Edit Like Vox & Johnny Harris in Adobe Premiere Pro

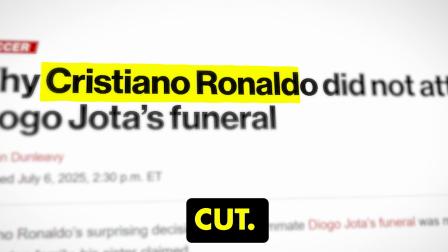The effect you're watching right now is called a text match cut. Some of the biggest YouTube channels use this effect a lot in their videos.
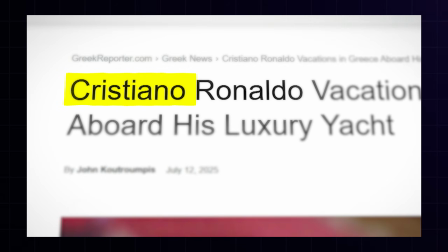So today, I'm gonna show you how to make this super cool text match cut effect, all inside Adobe Premiere Pro.
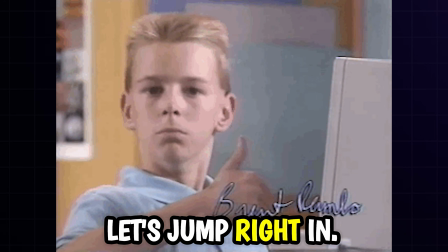It's gonna be fun, quick, and really easy to follow. So let's jump right in. First things first, we need some screenshots of articles.
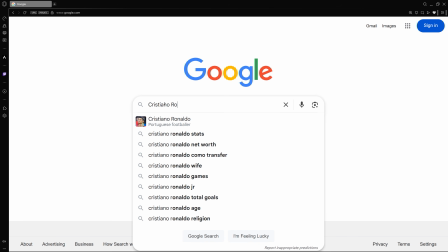Head over to Google, type in the word you wanna highlight. I'm using Cristiano Ronaldo as an example.
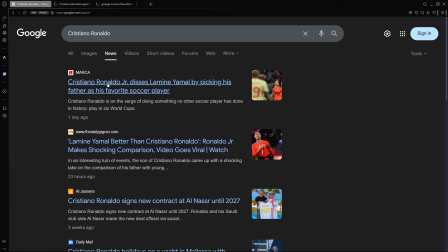Then click on Google News, open a few pages that mention your word, and just take some screenshots.
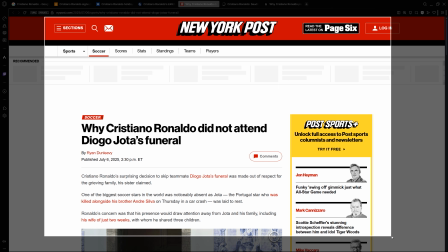You can do this for any word you want to highlight in your project. Alright, now let's open Premiere Pro.
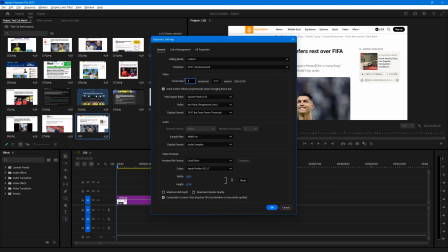Create a new project and set your sequence settings to 3000 by 2000 pixels.
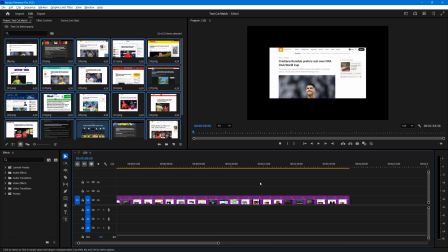Once that's done, import all your screenshots into your timeline. Cut each image down to just 4 frames long.
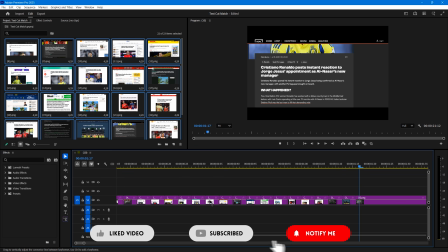This way they'll switch really fast and give you that match cut vibe. Next, let's keep things clean.
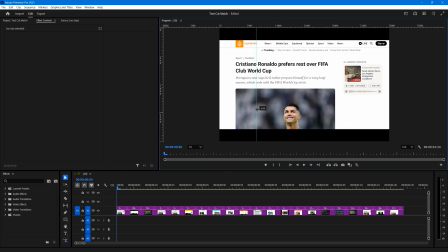Go up to View in the menu and select Show Ruler. Drag out lines from the ruler and create a box around your main word.
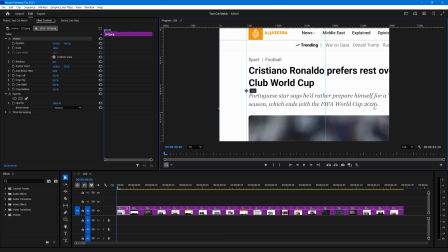For me, that's Cristiano Ronaldo. Zoom in and adjust your screenshots to fit the word nicely inside the box.
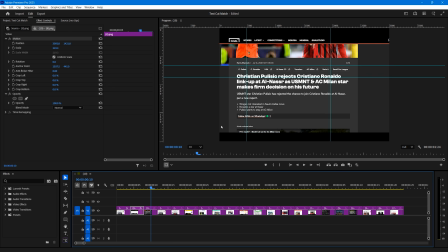Do this for all your screenshots. This keeps our focus locked on that word in every shot.
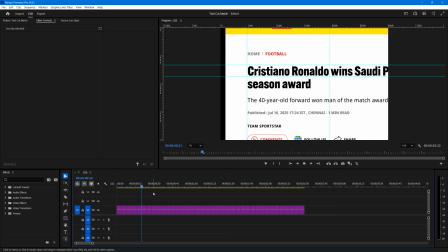It might take a bit of time, but trust me, it's worth it. After you match every screenshot, it'll give you this amazing text match cut.
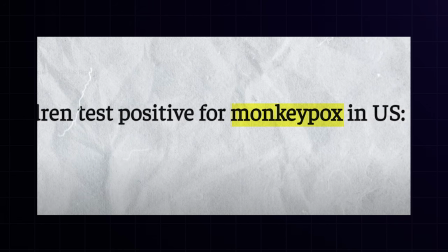I'm adding a solid background here, but you're free to use any other background you like. There are plenty of textured backgrounds on Google that you can use to enhance the effect even more.
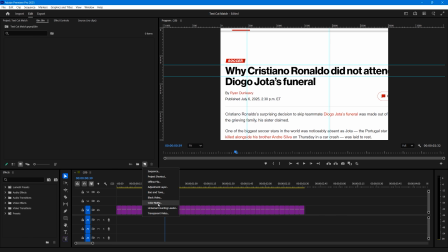Let's add a solid layer under everything. Go to the New Item button, select Color Matte, pick white, and place it below the images in the timeline.
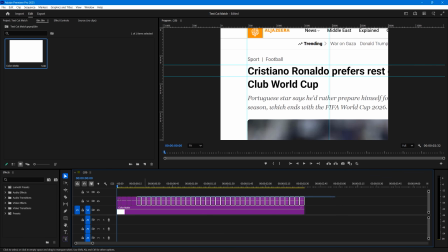Time to tidy up. Nest the sequence to keep it organized. Just select everything, right-click in the timeline, and hit Nest. Next, let's add an adjustment layer. Create it and drag it above the nested sequence in your timeline. Now, we'll mask around the word, grab the pen tool, draw around the word, then invert the mask and set the feather to about 260.
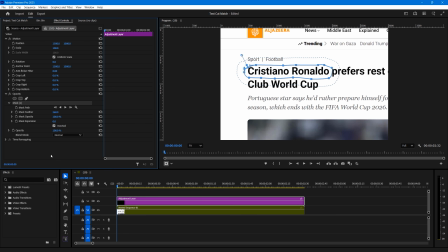This soft edge helps highlight the word while the rest stays blurred. Add the Gaussian blur effect to the adjustment layer. Set the blur amount to around 25 and check the repeat edge pixels box so you don't get any weird edges.
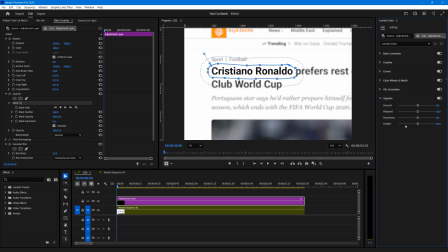Let's give the image a nice cinematic touch. Open the Lumetri color panel, go to Vignette, and set the amount to -2. This darkens the corners and pulls more attention to the center, right where your word is. Now let me show you how to create the highlight effect.
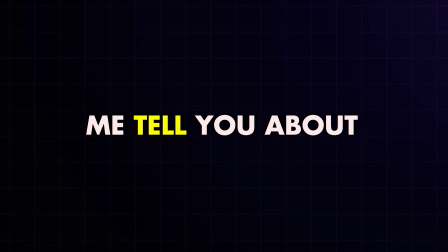But before that, let me tell you about Invato Elements,
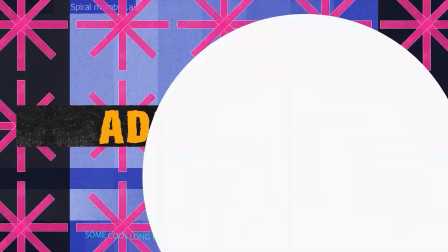which provides an amazing collection of video templates and a vast library of video assets for all types of software.
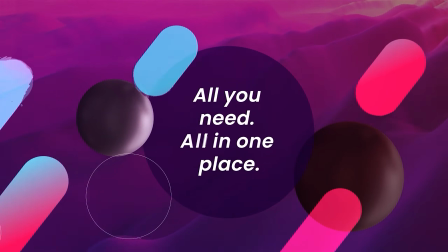With just a single subscription, you can download an unlimited number of video templates,
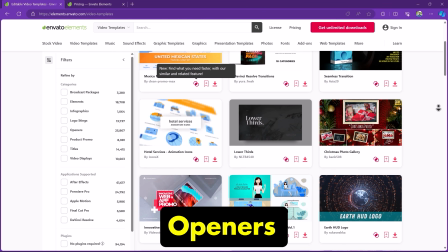including transitions, openers, promos, titles, and much more.
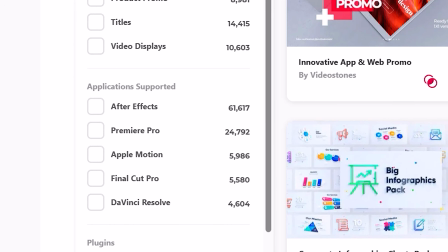Invato Elements also provides a wide range of software for selecting templates.
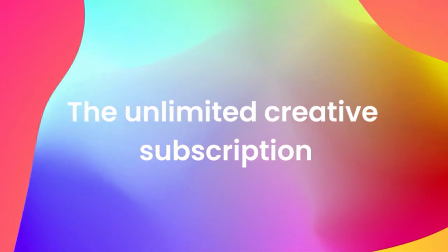Download the templates you need and use them easily by dragging and dropping.
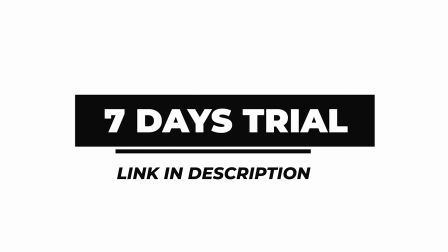Check out the Invato Elements link in the description below for a 7-day free trial.
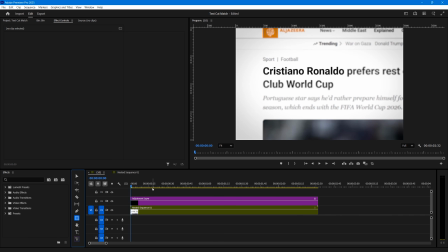Now for the highlight effect, grab the rectangle tool and draw a shape right over your word.
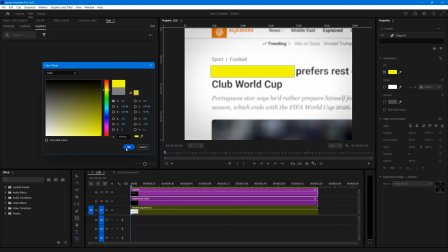Change the color to yellow, or any other color you want for the highlight effect. You can also tweak other things to customize the effect however you like.
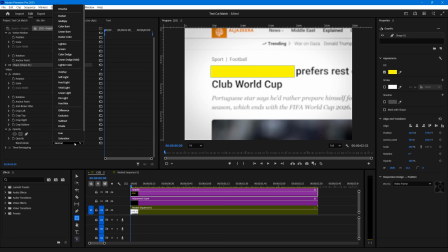Then in the Effect Controls panel, set its blending mode to darken.
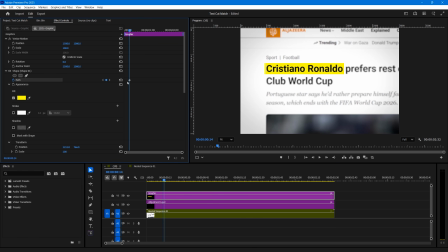To animate it, create a path keyframe and move it to the end.
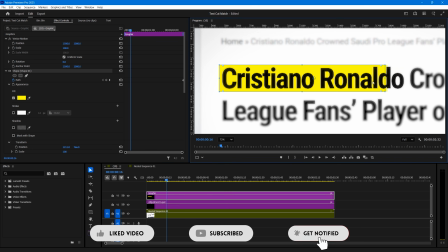Then go to the first frame, zoom into your video, and drag the right side of the shape to the left so it's invisible at the start.
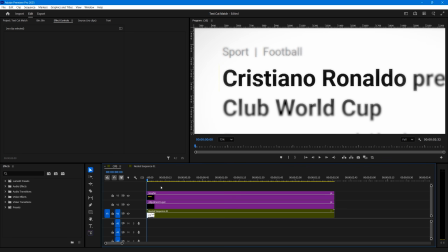This makes it look like the highlight is moving across the word. For extra style, add the roughen edges effect to the shape.
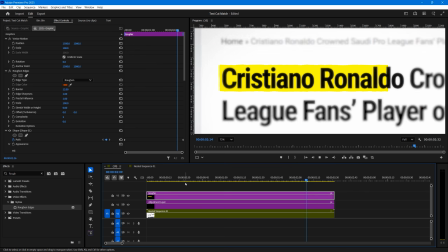Set the border to around 10. This gives the highlight a nice, rough, organic look. Alright, let's nest the sequence again.
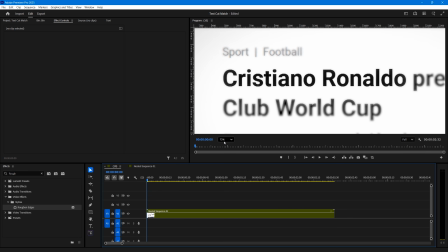Select everything, right-click, and choose Nest. Keeps things nice and tidy. Next, we'll add some 3D movement.
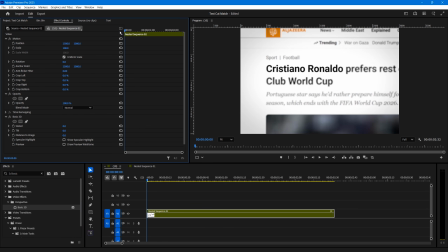Apply the basic 3D effect to the nested sequence. Now you can animate it to make your article move in 3D space. In the Effect Controls panel, add keyframes for swivel and tilt. Adjust the angles and try different values here.
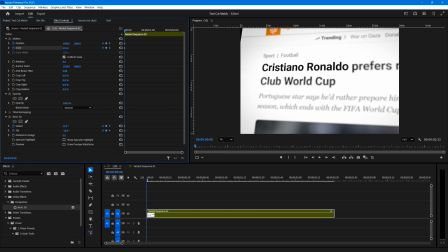You can also add position and scale keyframes to animate your screenshots. Animating it your own way always works best.
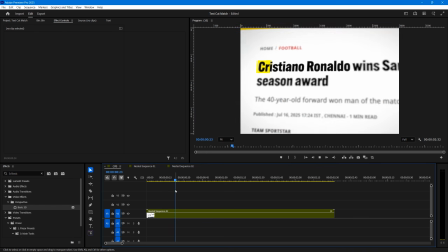Once you're done with keyframing, it'll give you this nice, dynamic 3D look.
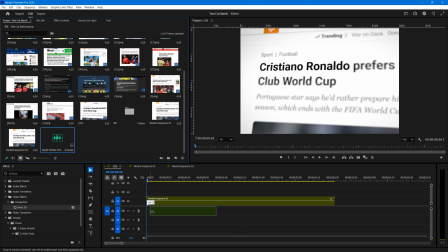Finally, since our images flip by so fast, let's add some sound effects to make it pop.